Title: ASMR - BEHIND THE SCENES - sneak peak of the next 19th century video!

I'm still kind of working my way through my breakfast, my fuel berry flavour drink and I'm going to be snacking on this whilst I am setting up, well finalising my setup and probably throughout the day as well because I can't drink it in one sitting and I feel like it's better sipped over you know a course of a couple of hours or you know the morning or something like that for me anyway because I don't like to sort of sit down and and eat a big meal in sort of one go especially in the morning I like to have these really convenient easy just to sip as you go sort of solutions I know a lot of people say you need to like sit down and take your time and eat and you know be mindful and stuff like that and I try and do that but on the days in which I'm filming I desperately need something like that because I only have a certain window that I can film and I only have a certain amount of hours that I can film as well so I need something convenient and easy and tasty as well so let's go and get started this is the
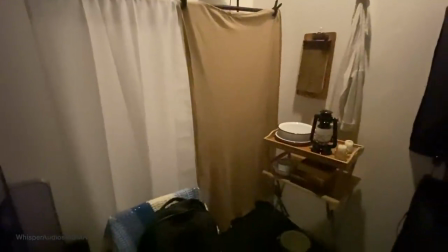setup that i set up oh my gosh it
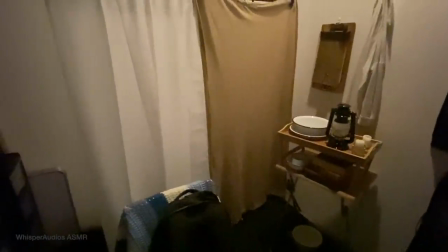must be like two or three weeks ago um that i just really haven't
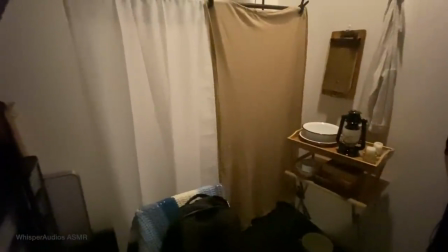got around to filming with it yet so i'm really excited to just like
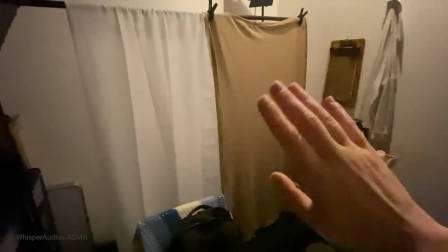crack on with it today it's going to be like a florence nightingale
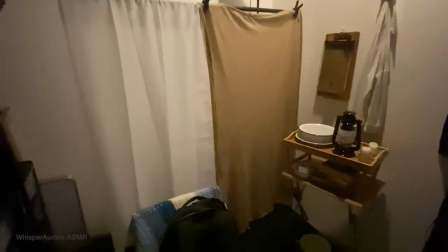cares for you sort of role play and actually looks really rubbish right now
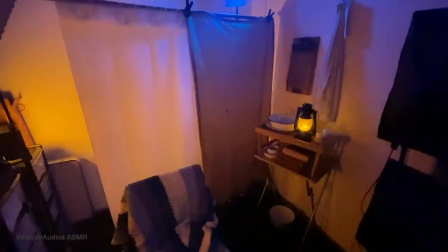so i'm going to just turn on the lights and show you what it looks like properly okay so this is what it looks like with all the lights on again
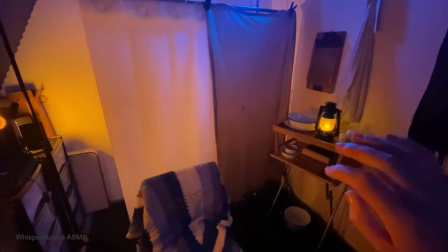this uh phone doesn't really translate it too well it looks a lot better on the camera but if i walk you around we
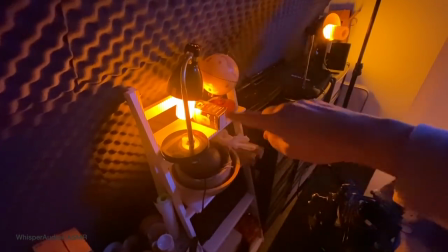have a little feature light here because i'm going to be sitting here
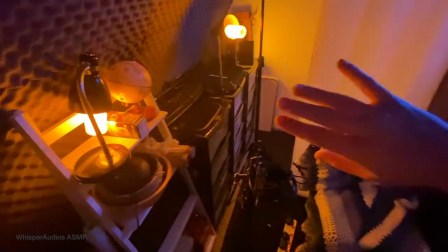so this light is going to be my main source of light for my
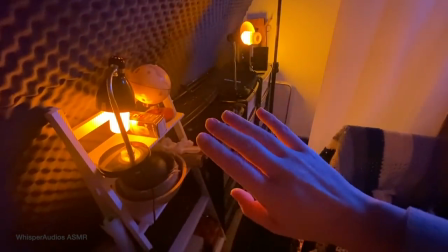face without being too overpowering or too blown
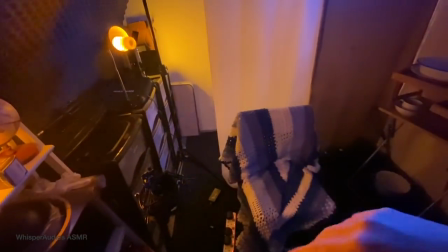out because i really wanted to emphasize the kind
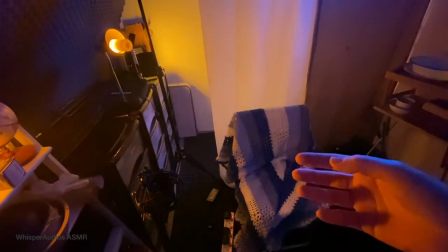of believability of this roleplay without making it look too uh
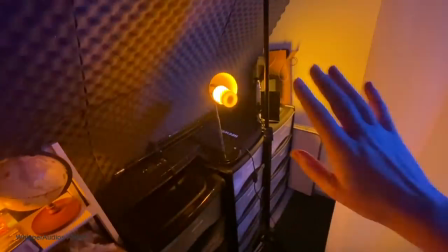lit if you know what i mean this is the uh firelight or the lamp light
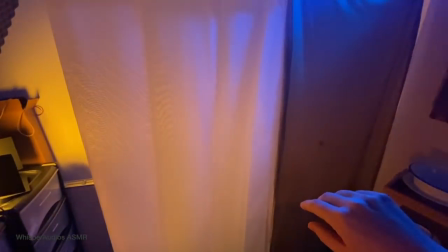coming from like behind the screen here to give it that kind of flickering effect that you can see this
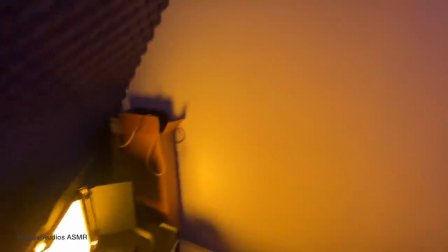light over here is like to indicate there's like
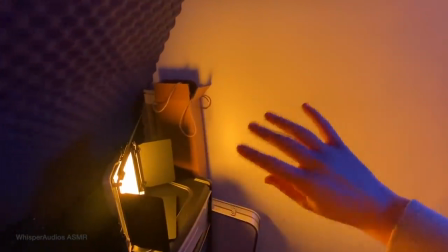space or um light coming from behind this screen and
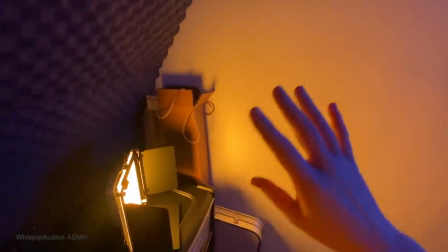there's like other people behind here um you know to indicate there's like a larger room behind here.
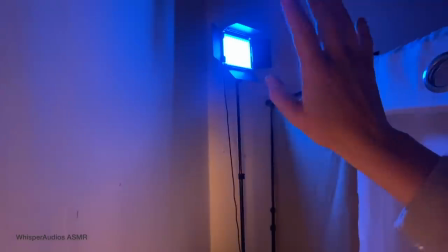Up here is like a backlight which I wanted to
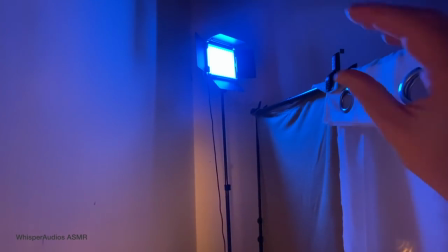indicate like moonlight coming through and like lighting the back of my head
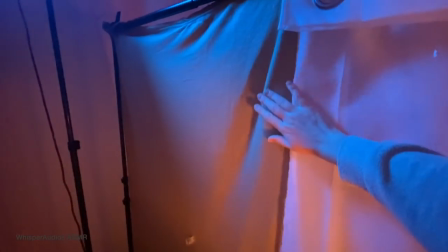here and here I I wanted to indicate like really
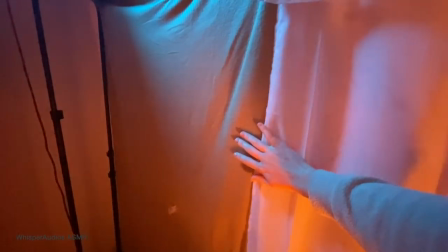rough and ready put together hospital like on a field hospital like in war.
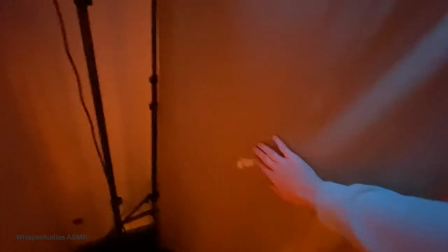So I just put up these like sheets, you can see it's got like candle wax on it where I spilled some.
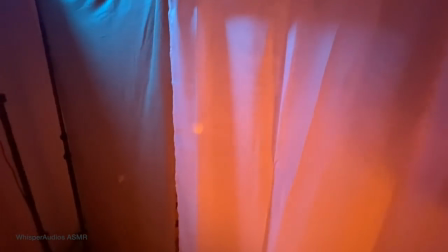So I wanted to just put up these like what it looks like temporary sheets and then I'll like,
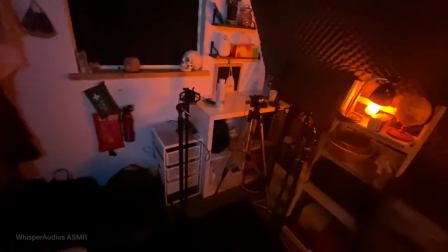go through them, and you can see that that's where my camera will be.